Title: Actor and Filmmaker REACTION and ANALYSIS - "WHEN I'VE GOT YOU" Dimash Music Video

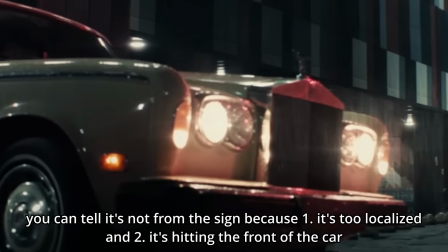[3:45]
We've got what looks like probably a red fill just in front of the car You can see it spilling a little bit over to the right side There was some of that casting onto her so we're getting these red accents throughout the frame with the black and white The white does have a little bit of green in the shadows which creates this red and green which contrast well They bounce off each other they create a kind of aggression in the frame as well, and there's some blue tones So there's cooler tones that pop against the warmth of the red I just wanted to point that out right off the bat. Good sound design to hear the rain before we see it. The umbrella is an interesting visual. Okay, I know. I just paused 20 seconds in. I'm sorry.
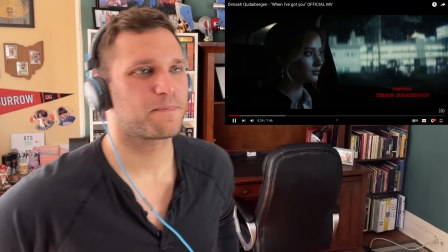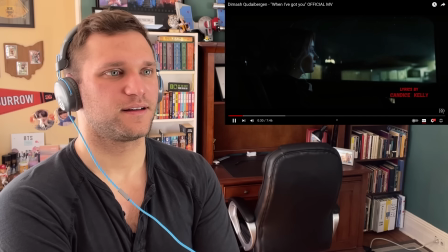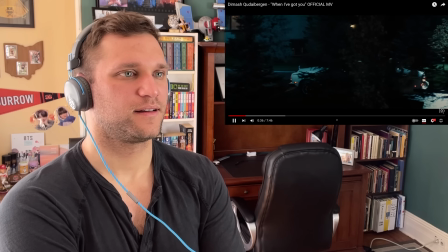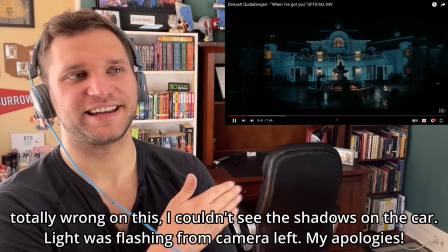[4:39]
Nice. So those lightning flashes were probably hidden on the other side of those trees on that tracking shot.
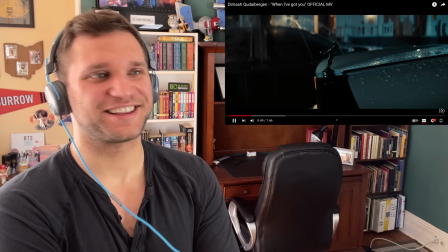[4:48]
Boy, they're really treating this like a film, aren't they? Yeah, so there's a gorgeous composition to the shots here. Most of our sound design is happening in the storm and in the radio that we're hearing.
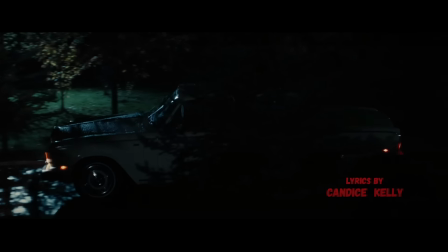[5:02]
So there's this sort of elegance that's going along with it and we're getting these high tracking shots pushing to the left.
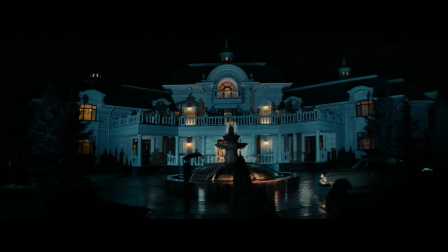[5:09]
We're seeing the lightning flash and then we're getting overhead crane shots. Oh, I'm gonna sneeze. It's too much rain in this video for me. But we're getting these kind of shots that almost make it feel like she's being watched in a sense.
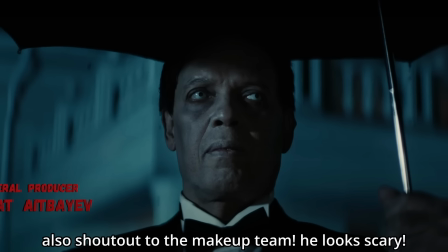[5:24]
We get this nice lower angle shot on the guy that's waiting for her, which kind of creates these lines and shadows in his face. So there's this kind of haunting sense that feels like a horror movie set up. This wide tracking shot where she's driving almost feels like someone's watching her from up there. Good production design, too. This is a nice classic car that we're seeing. Hiding a lot in the shadows, creating contrast, making us look in the shadows the whole time. So there's some really nice filmmaking technique that's existing throughout here.
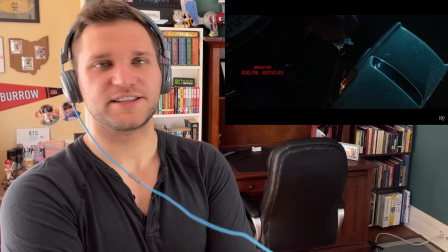[5:55]
Nice lens flare on that.
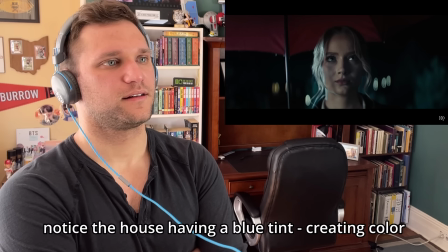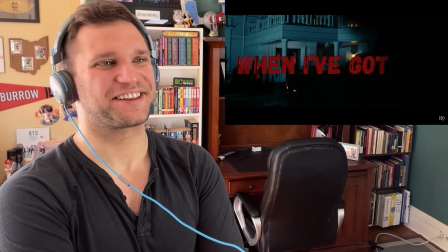[6:05]
Nice, the blood on the title. Nice.
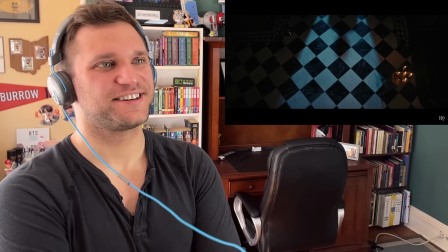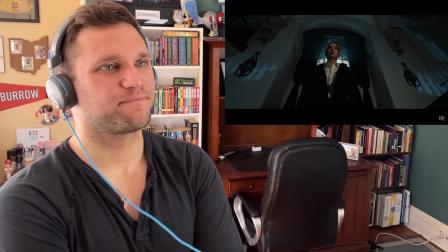[6:14]
More that red in frame. Oh, nice.
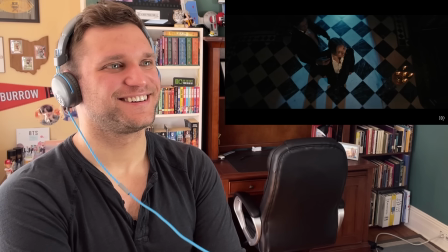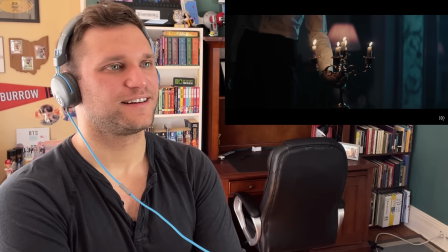Cool. Yeah, so they're doing a lot of wide-angle lenses that show you the whole room. And that's interesting, especially on the close-up as she's walking in, because often that lower angle is going to give power, but she's actually being dwarfed by the room the whole time. She doesn't seem necessarily afraid, but there is this kind of trepidation that she has that's very very interesting punching into the close-up of the record. There's some really nice setting the stage showing us the space still seeing that black white red. That's our primary colors that we're getting to see here. There's a nice white transition as she's coming in.
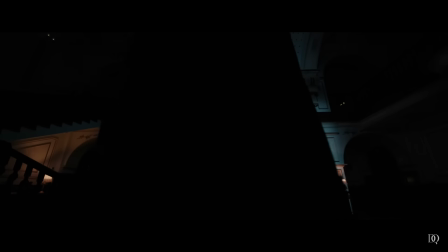[7:05]
We see the title go away, and then it's in the shadow of her back. So there's some really smooth stuff.
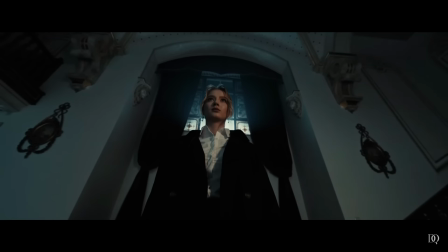[7:10]
It's happening to kind of pull you in, get that sense of pace and tempo with it. Dimash being up on the balcony, lightning flash, and he's gone. Obviously, you know, you can stitch those shots together, but it's a nice technique because in our story-consuming mind, that's not possible. So it does show us that he's the other, and we've had this foreboding sense.